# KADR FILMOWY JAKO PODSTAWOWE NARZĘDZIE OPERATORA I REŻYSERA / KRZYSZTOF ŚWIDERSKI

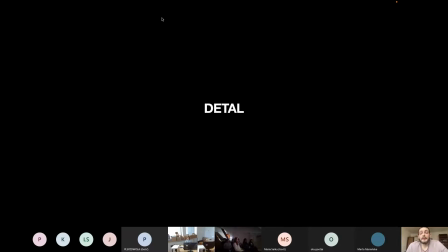1242s
I ostatnim planem, o którym będziemy rozmawiać, jest detal, czyli taki plan, w którym pokazujemy przedmiot.
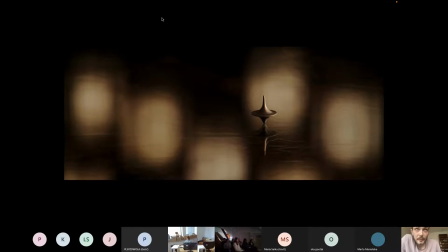1251s
I to właśnie te przedmioty stają się tematem tego ujęcia. Przeważnie w filmach pokazuje się przedmioty, które mają jakieś znaczenie,
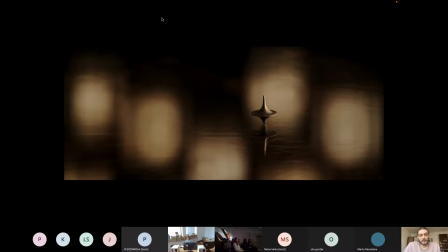1265s
albo fabularne, albo znaczenie dla postaci, bądź jakieś takie znaczenie. Pokazuje się przedmioty, które niosą z sobą treść.
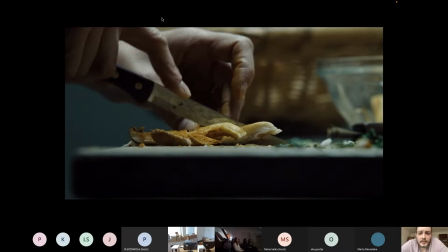1275s
Tak na przykład jak w tym kadrze z filmu Nić widmo, to jest scena, w której bohaterka kroi trujące grzyby. No i właśnie jakby w detalu twórcy chcą nam pokazać, że to jest bardzo istotna rzecz w tej scenie.
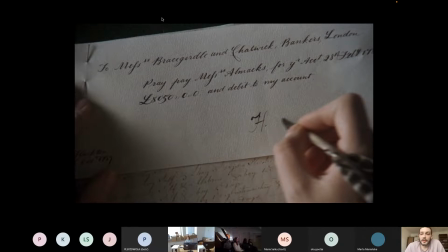1296s
Albo w tym przykładzie możemy czytać treść listu, który pisze bohater.
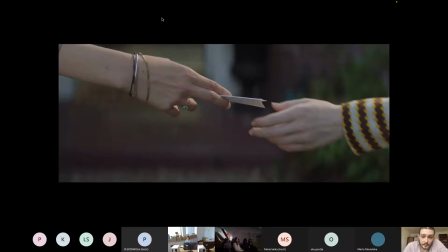1304s
Tu obserwujemy gest przekazania jakiegoś listu. Twórcy pokazują nam, że ten przedmiot ma jakieś tutaj wartościowe znaczenie.
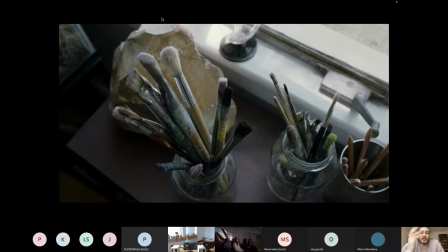1314s
Czy tutaj pokazanie w jakiejś przestrzeni, w detalu pewnych rzeczy, które są związane z bohaterem tej opowieści.
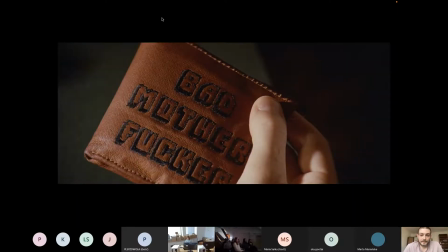No i tak, i to są no wszystkie te kadry, o których chciałem z wami rozmawiać.
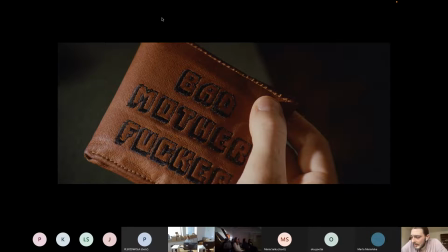1346s
Poznaliście każdy z tych kadrów osobno, no taki szybki sposób, tak, ale mam nadzieję, że jesteście jakoś w stanie odróżnić. Chcąc opowiedzieć jakąś historię, twórcy filmowi używają wszystkich tych kadrów.
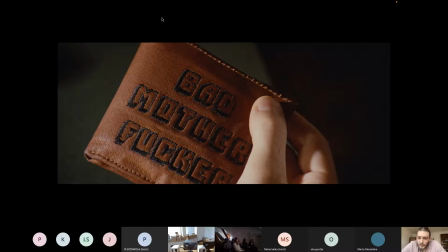1364s
Dlatego, że film jest ciągiem kadrów, które zestawione ze sobą wchodzą w jakąś wzajemną relację. I dlatego istotne jest, żeby decydując się na jakieś kadry, mieć na uwadze też inne, które pojawią się w tej scenie i
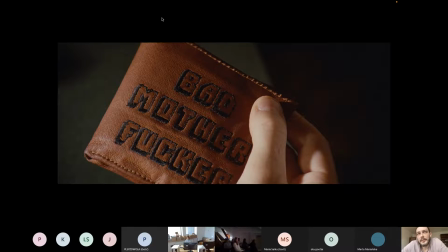1385s
jakoś tak pełniej pokazywać zagadnienie, które chcemy przedstawić za pomocą wielu kadrów. Więc teraz pokażę wam takie
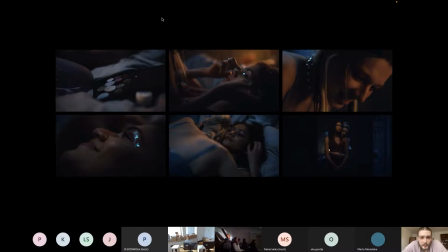1400s
przykłady użycia wielu kadrów do opowiedzenia jakiejś historii. I to są takie przykłady, które mogą być też dla was inspirujące do zadań, które będziemy wykonywać. Tak więc na przykład tutaj
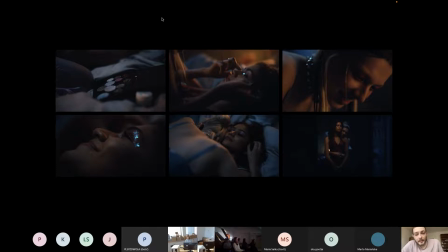1419s
mamy przykład z serialu Euforia. Jest to bardzo prosta scena o nakładaniu makijażu przez dwie przyjaciółki. I przejdziemy sobie po kolei, po każdym z tych kadrów i przeanalizujemy, dlaczego
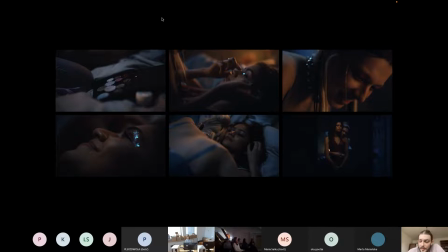1436s
zostały one użyte w tej scenie. Co twórcy chcieli nam za ich pomocą przedstawić.
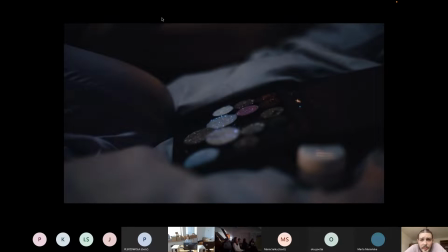1445s
Także pierwszy otwierający scenę kadr jest to detal. Widzimy paletkę do makijażu. I ten detal jest tutaj dlatego, on otwiera scenę. Jakby nie znamy szerszego kontekstu.
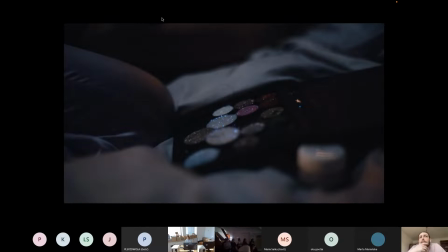1464s
Widzimy tylko pewien przedmiot, nie widzimy pokoju, nie widzimy bohaterów. Twórcy nie odkrywają nam jeszcze wszystkiego, ale za pomocą tego detalu wskazują, że to na tym przedmiocie będzie się skupiać czynność w całej scenie.
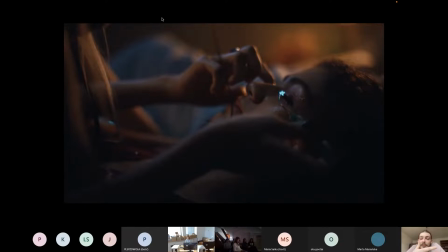1483s
Kolejny kadr, jest to półzbliżenie, widzimy już szerzej. Widzimy więcej, tak? Mamy tutaj bohaterkę.